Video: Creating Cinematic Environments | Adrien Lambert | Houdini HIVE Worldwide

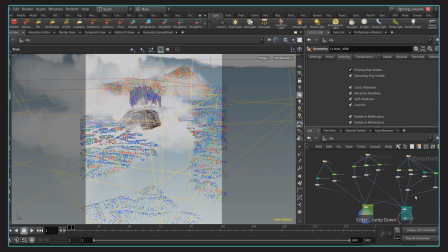One more thing is I created some layers of cloud or smoke, whatever this is.
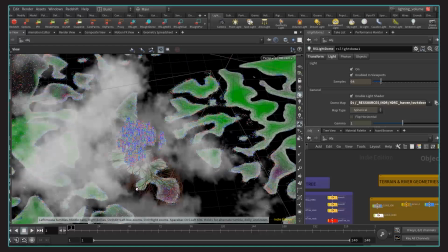It's here to help getting a better silhouette of the hero tree.
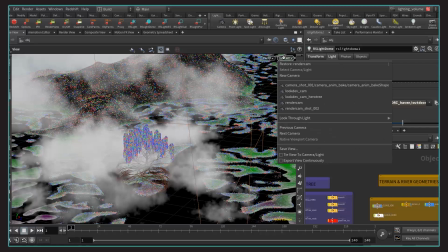So you don't want to have that everywhere of course, but just like the light, you want it in some places that make sense with your story.
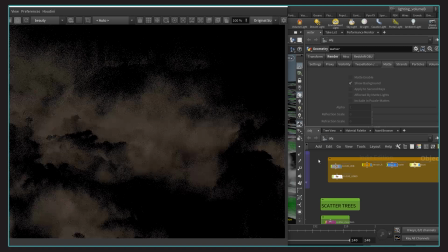To have some more control in Comp, I separated that in different layers I could play with,
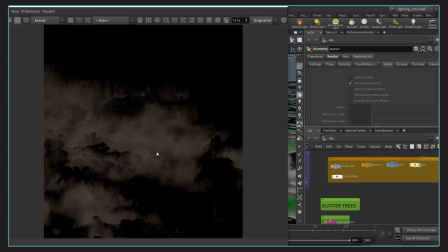in case I would need to crank up one more than the other, for example. So let's look at the renders. In this one, we get some interesting silhouettes of the trees and how the smoke is creeping into the branching rivers.
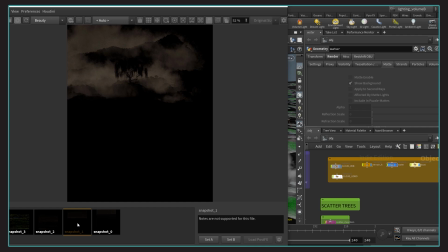Let's load all the others. This one would help supporting the tree and the mountain in background.
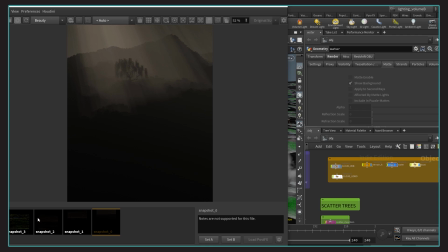Well, that's a Godray pass, because why not? So here is a beauty render.
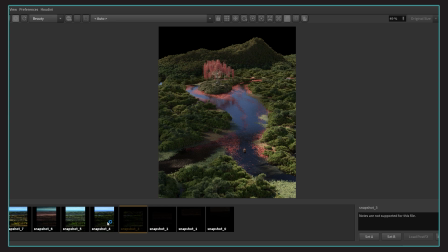I usually like to keep it flat in terms of contrast, just to get more control in comp.
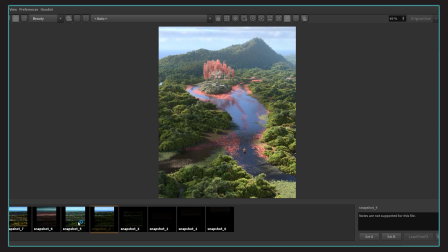Then starting the compositing infusion, I'm comping a background sky and starting to bring the light up. Next face is adding the different volumes together we are still in a pretty flat situation so
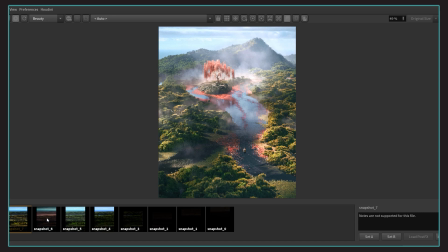from here i like to export the result into lightroom to work on the grade like i would do with my photos really and i ended up with this look you can also experiment different grading at some point i was leaning towards something like this but decided to go back to this afternoon vibe with a touch of fantasy.
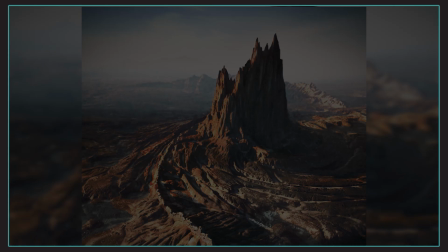And this concludes this part about this illustration.
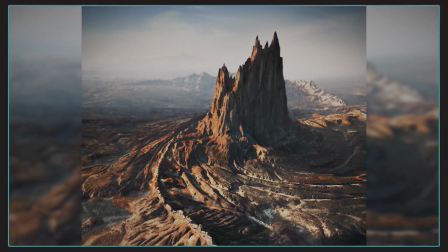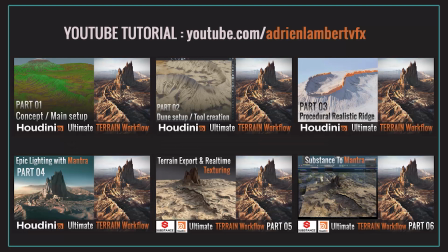So we're gonna have a look at another project, a terrain workflow experiment. I made a whole series of tutorials on my YouTube. It's also available on SideFX website for free. I'm gonna try to spend the next 10 minutes to sum up two hour and half of videos.
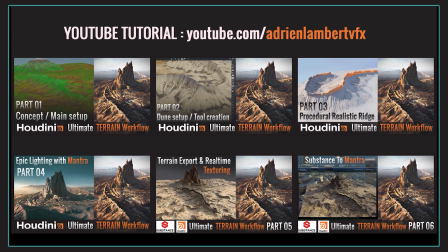That's pretty intense so I'm just going to explain the main approaches of every steps. I won't go deep into detail, but if you are interested in knowing more, I definitely invite you to check them out later. If you've already seen them, well, it can still be a cool little reminder.
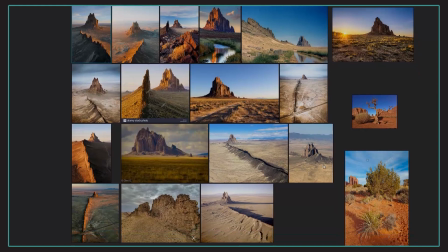The main idea was to use this location of New Mexico called Shiprock as a base for a little concept of twirling mountains.
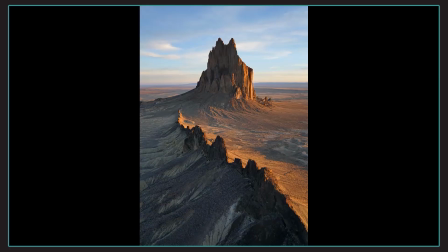I usually like to collect a bunch of photos to identify the different features I'm going to need to integrate into my terrain.
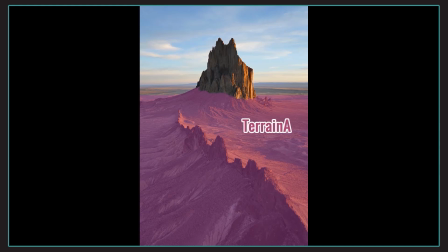In a nutshell, we'll have the terrain A, which would be the main terrain in foreground. We'll need to add a dune on this terrain. We can art direct to fit the composition. On this dune, we'll have a natural wall formation to develop, and terrain B, which will be the hero mountain in center of the composition.
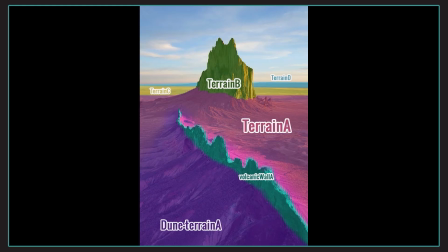And finally, terrain C and D for the most distant terrains. So this is the final terrain I made.
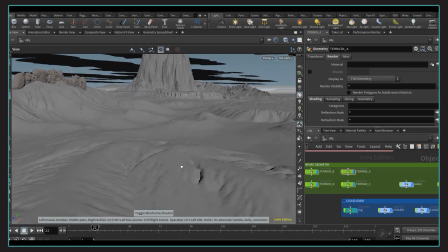In my opinion,
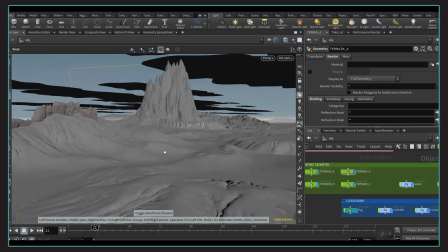the biggest mistake when it comes to terrain generation is trying to put everything we see in the landscape into the same height field or same mesh,
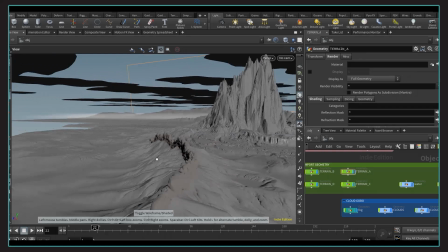which can take a lot of resource and is a necessary flexible approach on controlling environment.
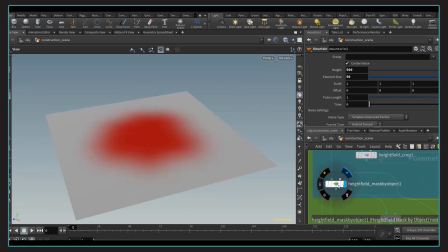So here is a little time lapse of the different step in making the terrain B.
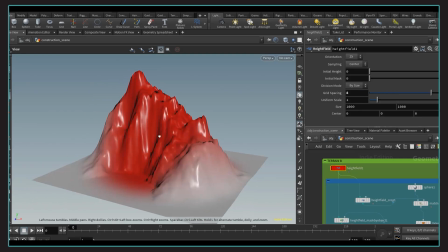Mostly starting with a mask generated from a sphere and applying some height field noise to give a basic shape.
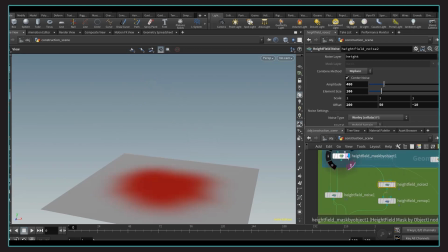Then adding some more wall-in-oys to get some interesting ridges.
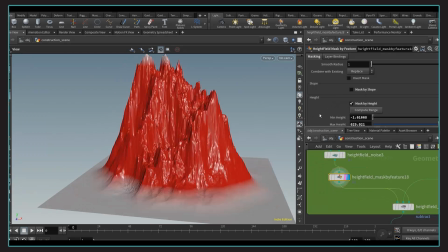Also, I like to use a Voronoi pattern to break up the base of the mountain.
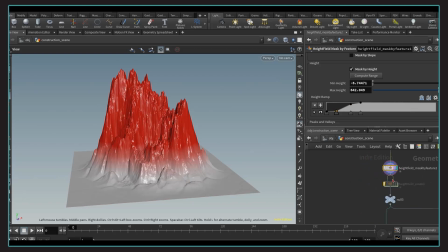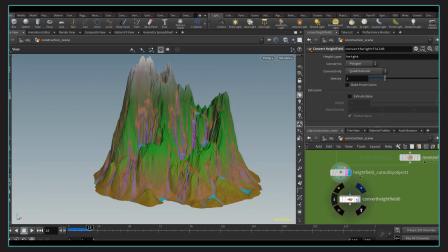Once I'm happy with the silhouette, it's time to erode it, and basically getting rid of the bottom section to isolate the main mountain.
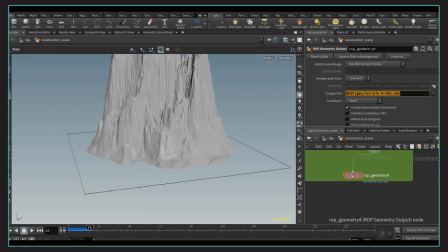I'm then caching the geometry.